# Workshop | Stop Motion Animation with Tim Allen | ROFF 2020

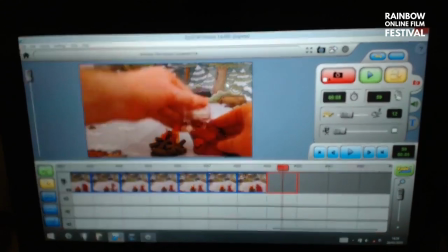(28:47)
Now, here comes the moment of truth,
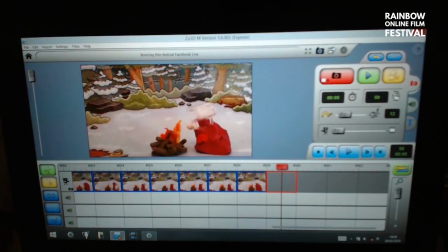(28:49)
where Bob takes a step back, and I now want all these bits of cling film water that I mentioned. I'm going to put them in the glass. Where's my cling film gone? I'm going to cut a few more.
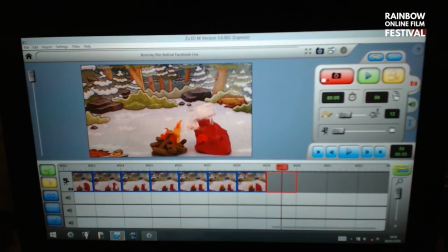(29:08)
Okay, so the trick to making good cling film water,
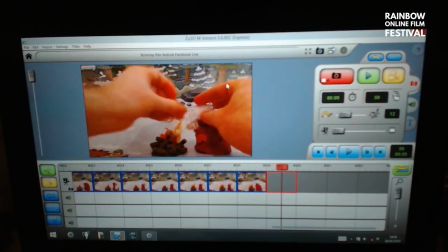(29:11)
it's the balance between where the cling film catches the light, all those white bits that catch the light.
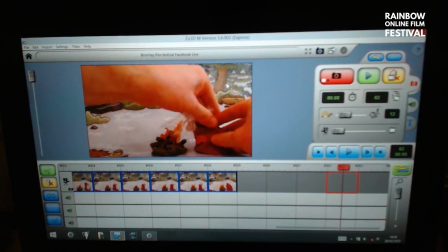(29:18)
Oh, that'll do it. Versus all the bits that are kind of transparent. Lovely. Okay. And let's get him back slightly.
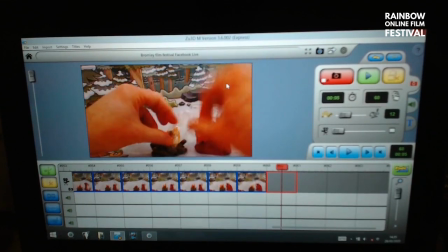(29:32)
I'm going to keep moving those douse those flames.
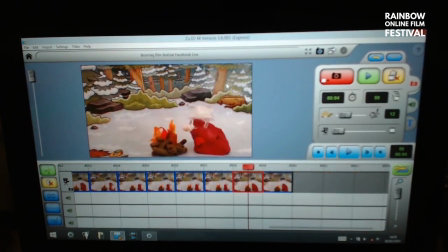(29:37)
Get in there. That's the, and you can see as the water starts to go over the logs, you do get. Hang on, I think I'm frame with my finger there. I did. We have a phantom finger. Okay, one little rule with stop motion is well worth trying to step back.
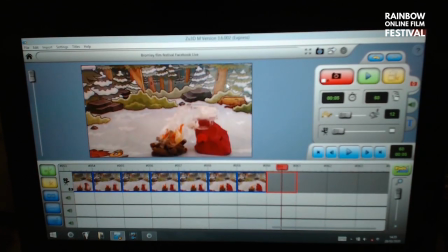(29:59)
whenever you're taking a frame. I want to avoid my shadow being in there, my fingers being in there.
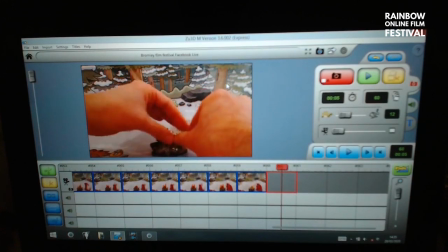(30:06)
And that's the reason I came into a room, as I mentioned at the beginning, it's the reason I came into a room where the light doesn't change.
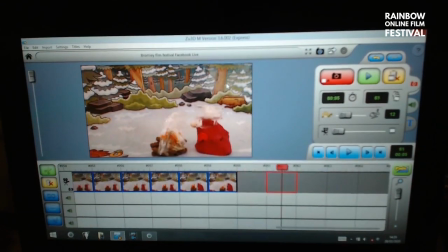(30:12)
The more I can get the lighting to be the same, the better. Okay, well, Bob, the firefighter blob.
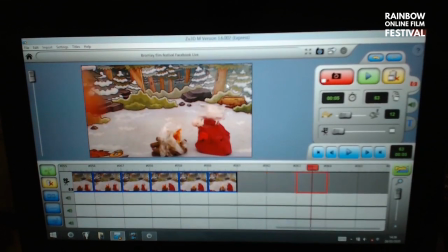(30:25)
This is the water take place out. That'll give me the eye Bob doing now. Oh, he's keeping a good eye on the thing. Let's take all my flames out now.
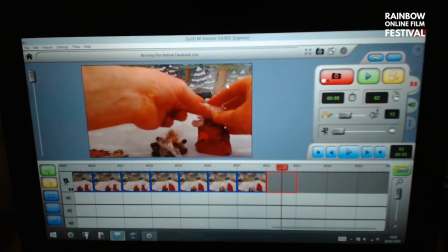(30:40)
In fact, I should take the water out of the glass because it's obviously come out.
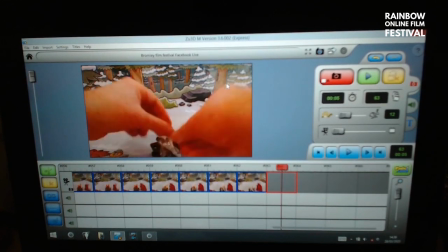(30:48)
Brilliant. And now I'm going to slowly reduce the amount of cling film.
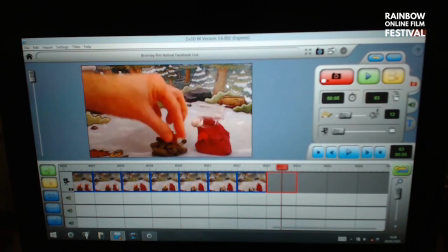(30:54)
Take all the fire away.
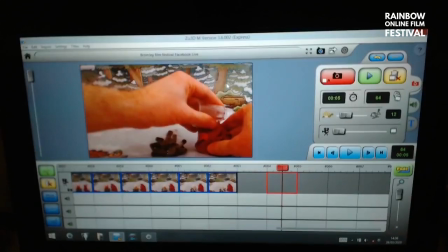(31:01)
And as quickly as Bob produced the glass, I'm going to make him get it as well.
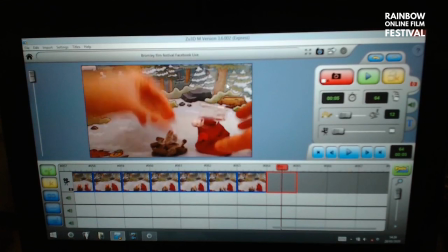(31:13)
Okay, as if the water's gone past it.
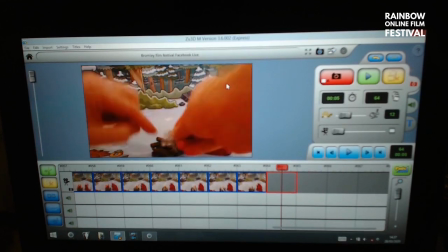(31:23)
The idea is that I'm washing the water into the sticks, as if the water keeps moving.
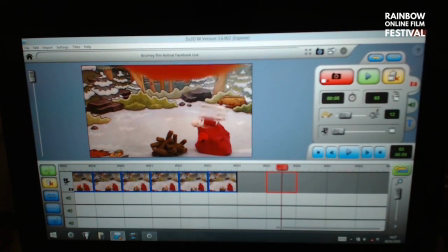(31:30)
Something like that. What happens is when cling film gets very wrinkled up, you get very strong white lines, like you can see that strong white outline there, and that stops looking realistic. It's much better to have, this is why I'm going to cut a new piece of cling film,
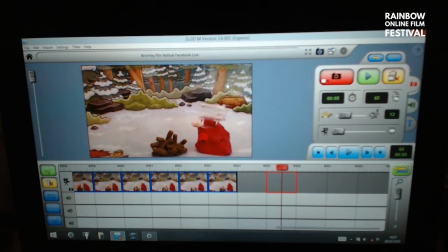(31:48)
and the idea is not so harsh edge,
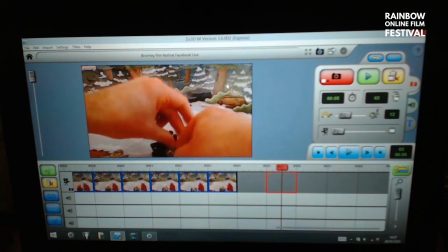(31:51)
because that way it will have more, you won't see the edge of the water quite so clearly.
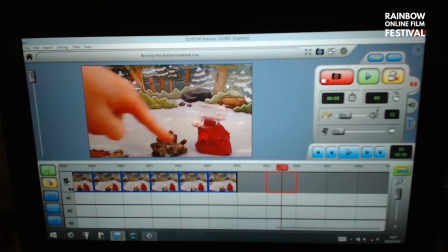(31:59)
There's something like that where it has this wet look, but you don't see the outline so much. Okay.
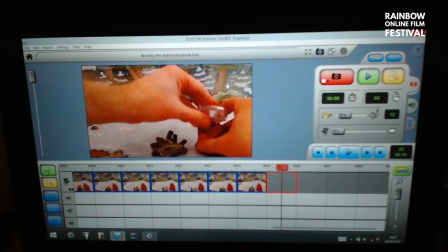(32:10)
And Bob the Blob can quickly, I'm going to make him blink while he gets rid of his glass,
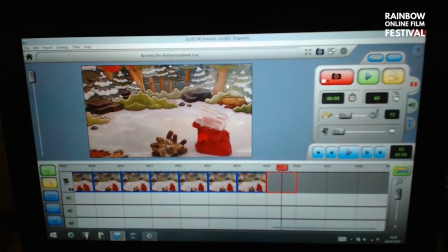(32:20)
which will magically go back into the pocket where it came from.
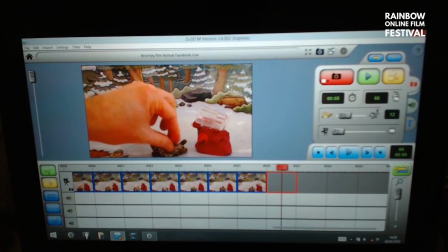(32:27)
And that can be the last of the water.
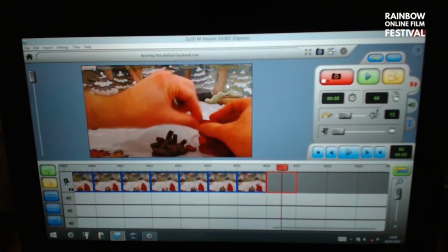(32:33)
Bob is turning away from camera. His eyelids are getting a little bit clobbered.
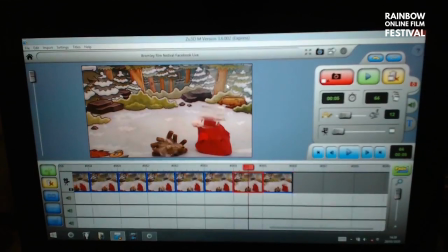And I'll make one last turn away from camera. He's getting a bit messy. Change your mouth again for a slightly better looking one.